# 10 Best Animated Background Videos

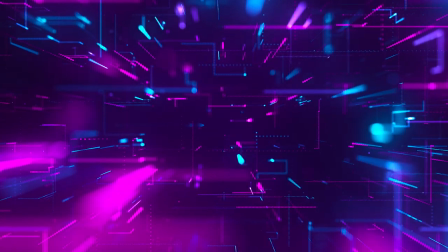From sci-fi futuristic environments and childish and colorful backgrounds to minimal,
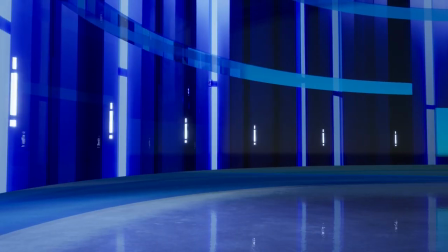elegant loops and virtual studios, today we'll show you our 10 Best Animated Video Backgrounds.
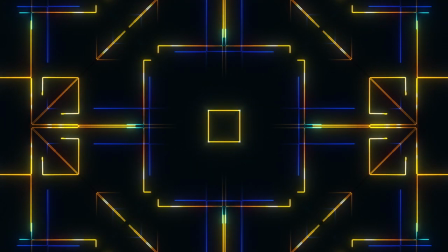These eye-catching and professional backgrounds will definitely captivate your audience from the first glance, so stick with us until the end to find the perfect background for you.
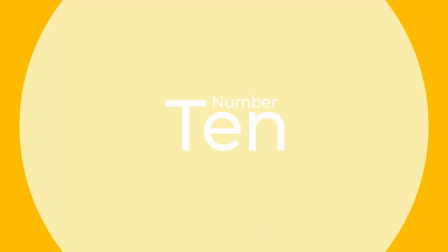Number 10 – Background with Office and Night City by Concept Cafe
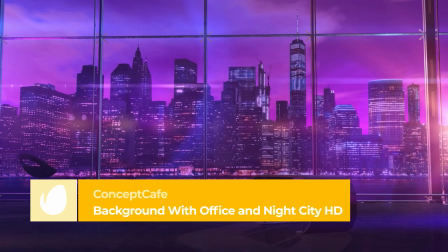We're starting our countdown with an animated background that features a futuristic office with a cyberpunk style city behind it.
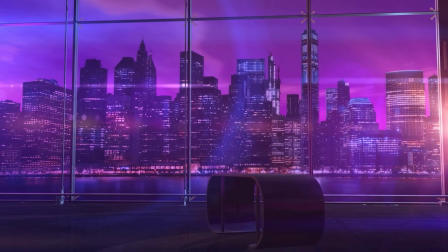The clip includes optical flares, smooth camera movement, and a purple color atmosphere which gives it a beautiful aesthetic.
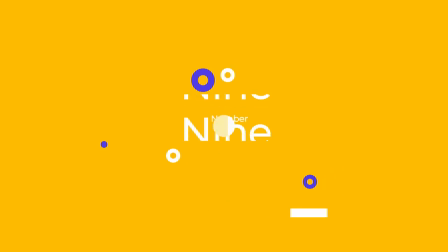Number 9. Futuristic Matrix Cyber Environment by ColorMotions.
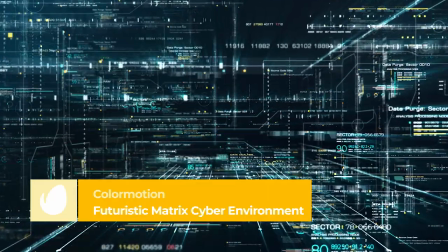ColorMotions has created a loopable background that looks like the digital world of the Matrix. It has glowing number animations with different brightness levels and a simple zoom. Number 8. 80s Retro Grid and Terrain Background With this futuristic background,
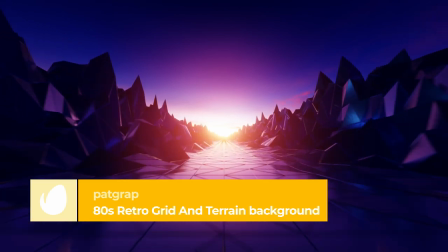you'll go on an endless journey traveling on a reflective grid floor into a sunset, surrounded by rock formations.
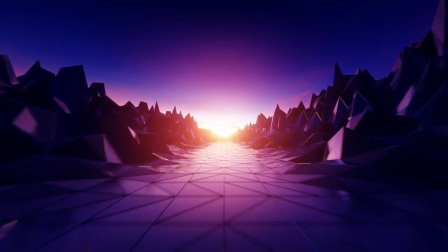A simple and beautiful setting can add a soothing touch to your content. Number 7.
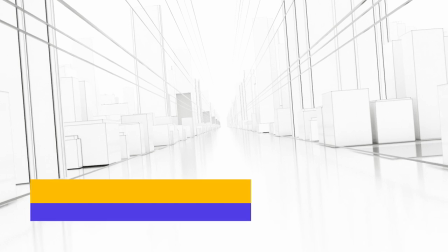Broadcast Background Loop Pack by Second Breath This full-screen video background will make your content look classy and professional.
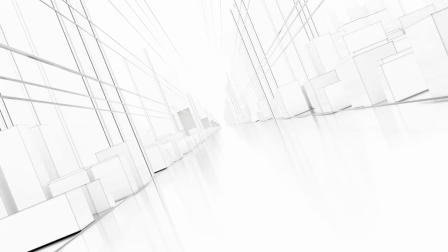Envato author Second Breath draws us into a black-and-white world made of square shapes and lines that meet at a perspective point in the center.
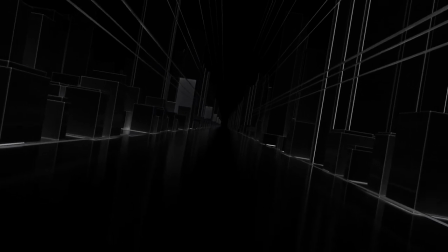This file comes in both black and white and color versions, so you can pick the one that works best for your project.
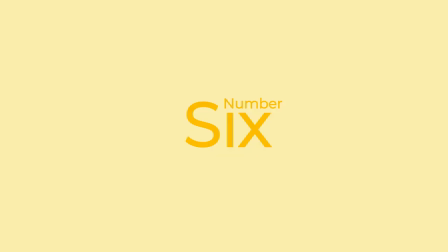Number 6.
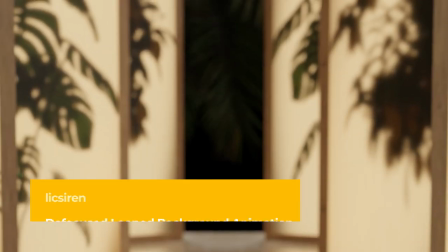Defocused Loop Background Animation for Live Streaming by Licksiren Lick Siren has created a perfect background video for live streaming or an interview.
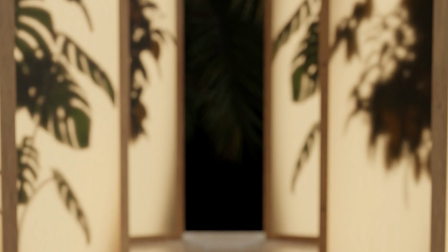It has different oriental-style curtains with shades of plants that add a fascinating depth of field to your composition. All the backgrounds we've seen so far are available from Envato Elements, a library of millions of digital creative assets like royalty-free music,
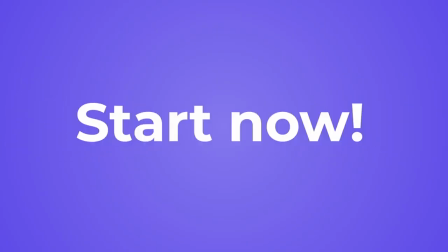motion graphic templates, stock video, and everything in between to take your projects to the highest level.
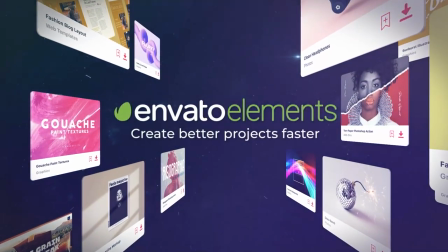Sign up today via the link in the description. Number 5.
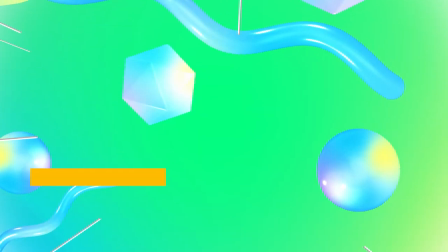Kids' Background 5 by Rezzistance If you want to make children's content with a fun and playful touch, this background is for you.
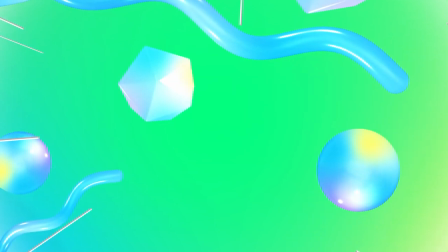It has glossy 3D elements and color gradients that go from dark greens and blues to bright yellows and pinks, which gives it a vibrant, carefree look.
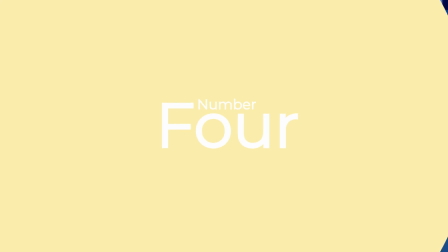Number 4. Virtual Studio Background 4K by Muse Graphic With this background,
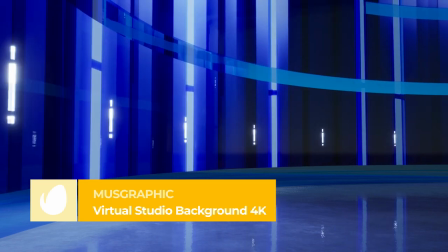you can turn your green screen clip into a studio that looks completely professional.
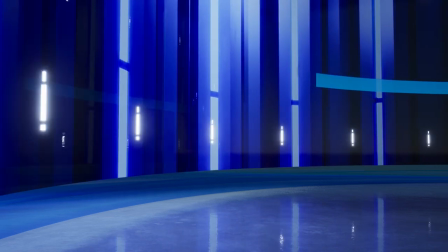It has a shiny floor and a curved wall with blue tones and moving lights that remind us of the virtual studios of the news programs you see on TV.
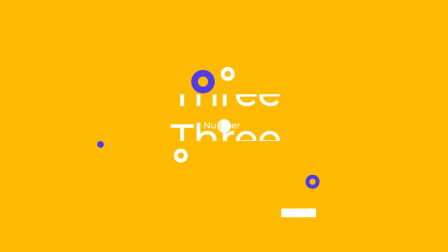Number 3 Gaming Controller Console Background by MechMotion
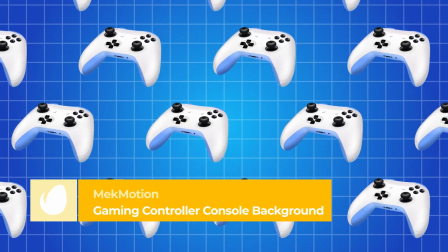This animated background is perfect for creating any content related to the world of gaming.
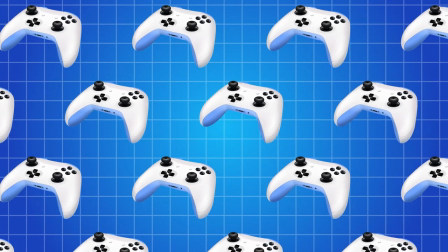With a blue color gradient and Xbox controllers moving across the screen, this video background is ideal for video game news, reviews, or rankings.
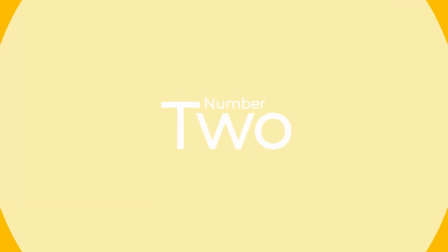Number 2 – Abstract Line Background Pack by SMHYMC
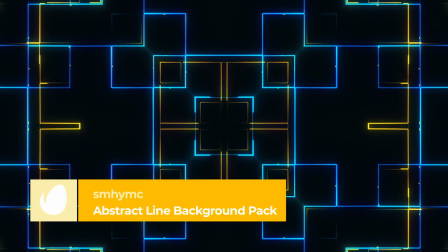The number 2 spot on our list is a pack of video backgrounds with an abstract and luminous design.
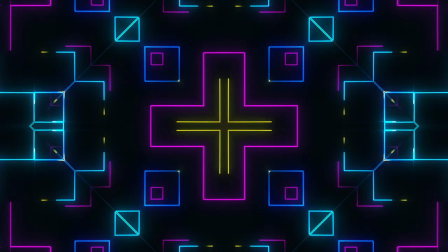It has 4 color variations and different geometric patterns. Each clip is 20 seconds long and the files are in Apple ProRes format. Number 1.
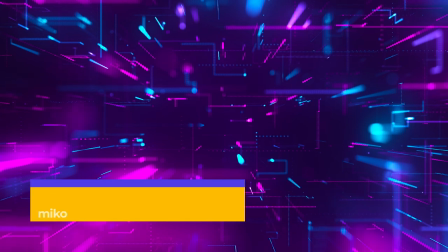Cyber Sci-Fi 4K HUD Background by Mikko Mikko takes the gold medal of this countdown with its futuristic background.
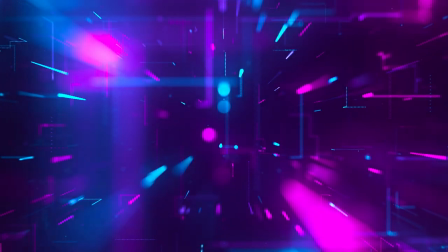Its pink and blue color scheme creates a beautiful contrast and its smooth flowing animation creates a hypnotic look that will keep your audience engaged.
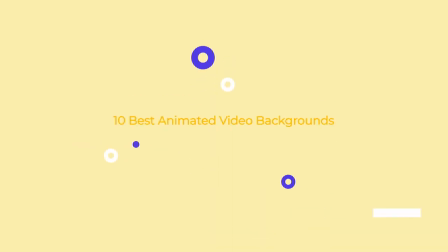We've come to the end of our list. Let us know which of these backgrounds you are going to use next!
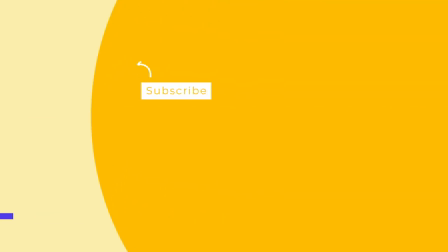Don't forget to leave us a like, subscribe to the channel, and hit the notification bell so you don't miss any of our future videos!
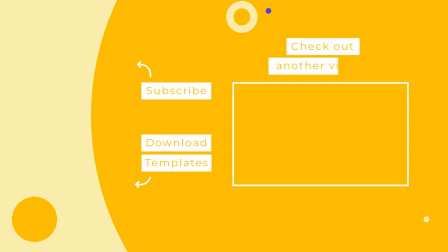See you next time!